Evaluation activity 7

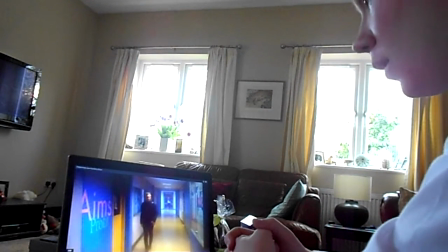5s
Okay, so this is an analysis of a prelim film for Evaluation Activity 7 Part 1.
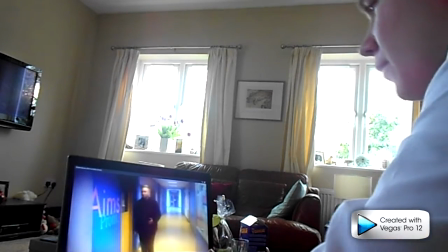14s
We focused on camera shots and editing mainly. Now what you can see here, the first thing you notice is the big title coming up.
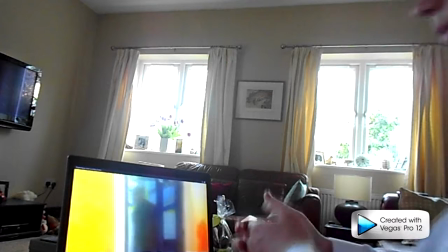22s
This sets a scene and jumps out of a viewer. Now straight away, a match on action shot's used.
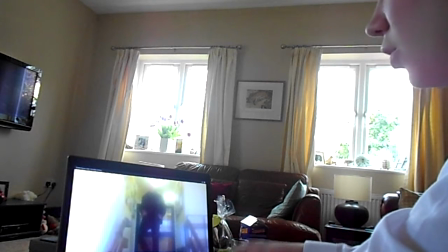30s
This is when it focuses on the protagonist or just a character in general, and informs the reader who to follow.
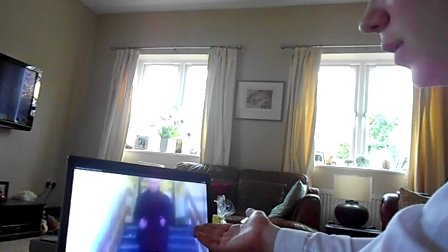37s
As you can see, it's following me there.
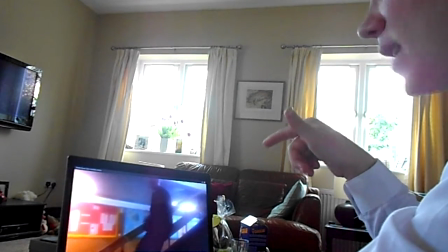42s
Now, this is for editing purposes. We thought we'd use some slow motion.
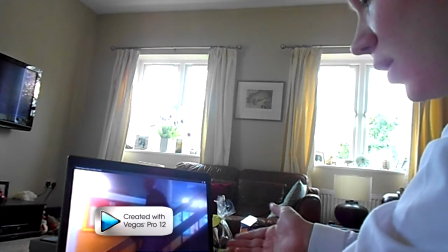47s
As you can see, we used Movie Maker, a good technological tool to use, and it worked well.
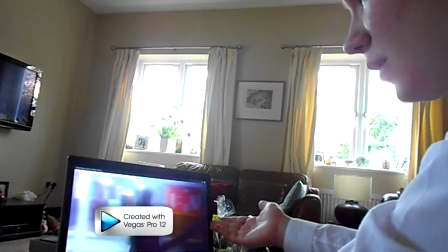53s
We used it in the main film as well. You see, the seamless transition there works perfectly.
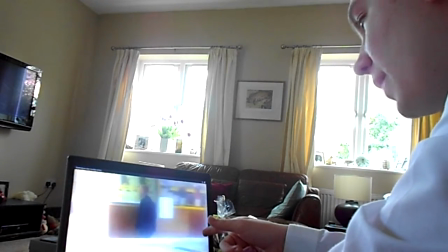59s
Now, as you can see, hands are in the pockets, and continuity editing is done well here.
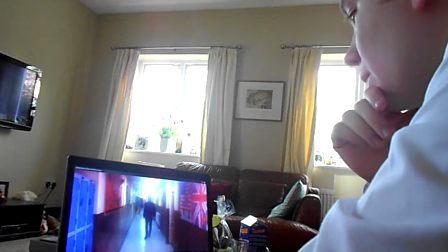65s
You can see hands still in the pockets, walking from the same place as before. As you can see, the camera is a little bit wobbly.
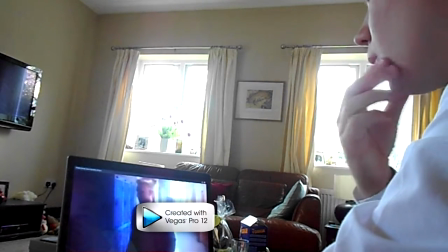74s
If we could have improved anything in the final film, it would have been to maybe use a tripod or something, keeping more still in more shots.
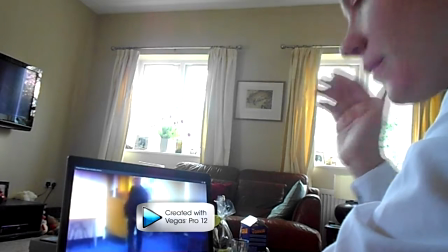83s
Now that's a mid shot. A lot of it's mid shots. This is a commonly used shot.
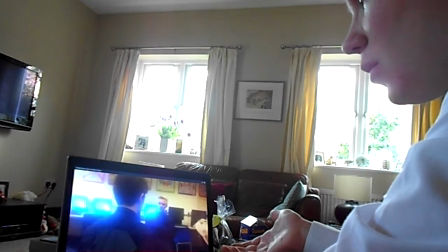89s
Two shot relationship between two people. Now I'm going to have to explain the 180 degree rule here.
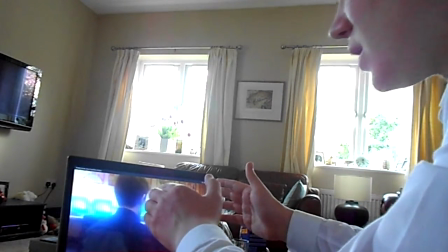95s
Basically, it must always be on the same side of each person. Here, because it's a shot reverse shot, it goes from one person on one side of the room to the other person facing them.
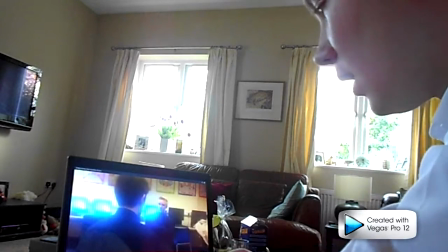104s
It must always be on the right side or left side, and then left side. Here you can see it's on the right side of him and the right side of him.
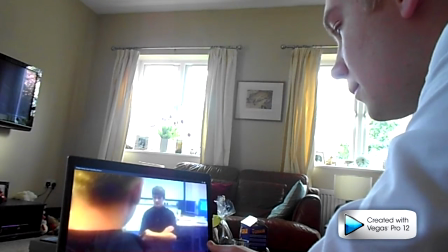113s
Always has to follow the rule. The use of speech was just simple script. Obviously we didn't use it in the actual film because we're not professional screenplay writers. If there's anything we could have improved on in that bit, prelim film, it would be to use more high angle shots and low angle shots. For example, having one to show perhaps one of the characters in the last bit as more powerful, more dominant. This could have been done well, and in the last film we did it with the killer and the protagonist in the first scene.
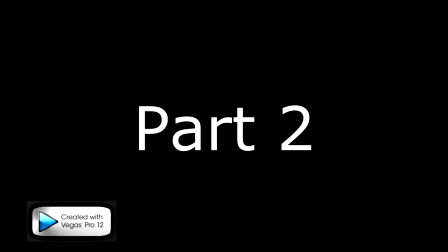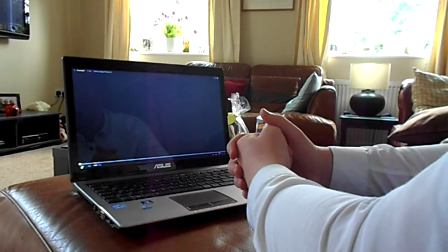153s
Okay, so this is an analysis of the narrow edge final cut for the second part of Evaluation Activity 7.
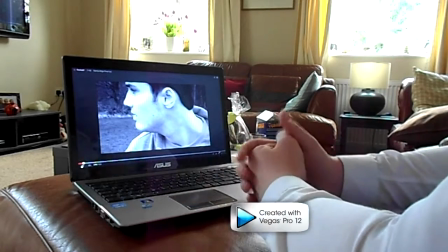163s
Now the film opens to a close-up of the first protagonist's face.
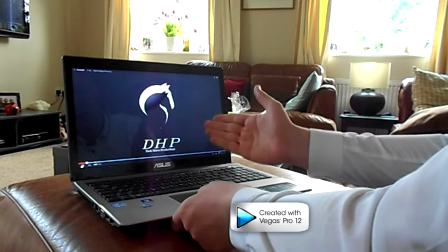169s
This shows his emotion and clearly his fear, and it makes you think, why is he in fear?
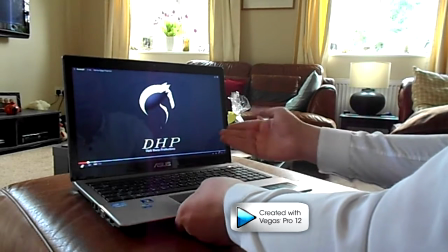174s
It creates questions for the viewer to ask. Now here's the first company we created, made a Twitter profile for, Dark Horse Productions.
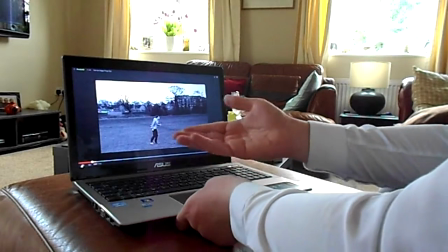184s
Now that's a establishing shot, establishes the area, a woodland park kind of area.
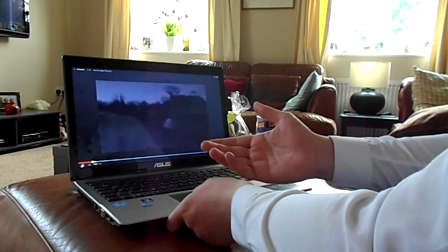190s
He's limping. Now people ask the question, why is he limping?
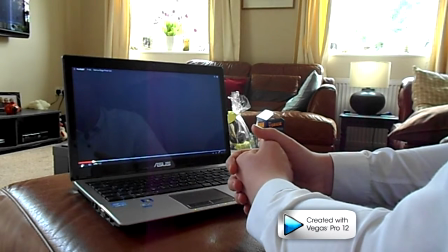194s
We kind of concluded that possibly it's because the killer actually injured him before and he just narrowly escaped, and this is just the scene afterwards.
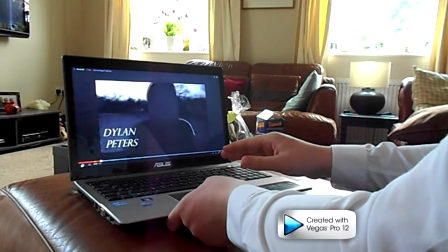205s
Setting wise. Okay, so the names come up in the corner of the screen. We haven't shown the killer yet, not shown his face.
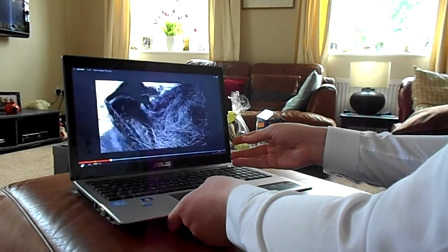212s
We want to leave that as a question till the end. All the names come from the corner, create space for the scene.
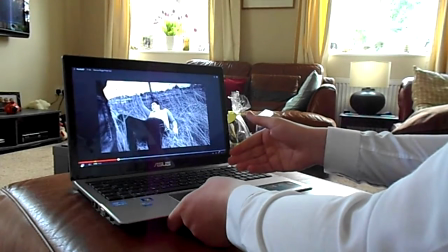218s
Used in many films, Reservoir Dogs used opening credits over the film.
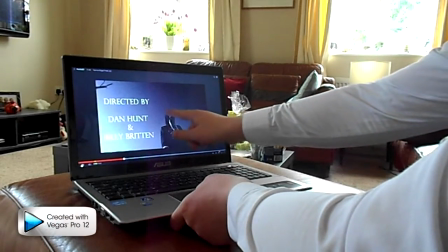223s
As you can see in this shot, I don't know if you noticed here, there's birds in the background. This is very coincidental, but it worked well.
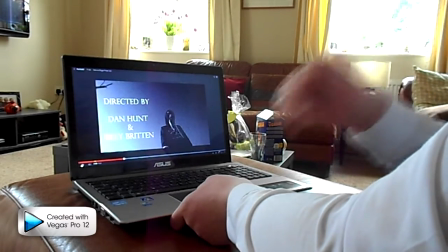229s
And like I said in the first part of the evaluation activity, we wanted to do more low shots, low angle shots, and high angle shots.
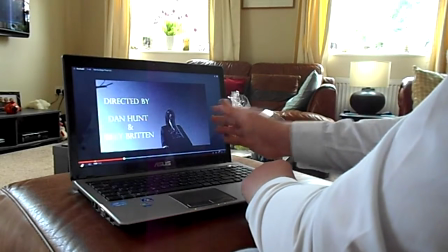238s
Here's a low angle one. It's looking up at the killer. It shows him as being more dominant and more powerful,
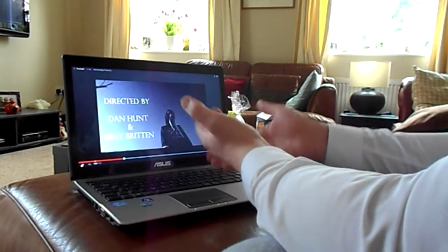244s
especially after he just killed the protagonist, who the audience would suspect would survive the rest of the film,
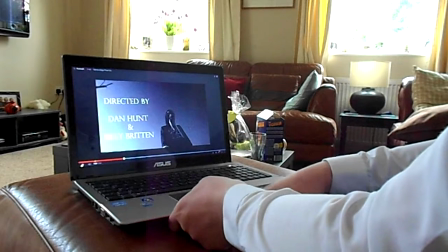250s
and not just the introduction.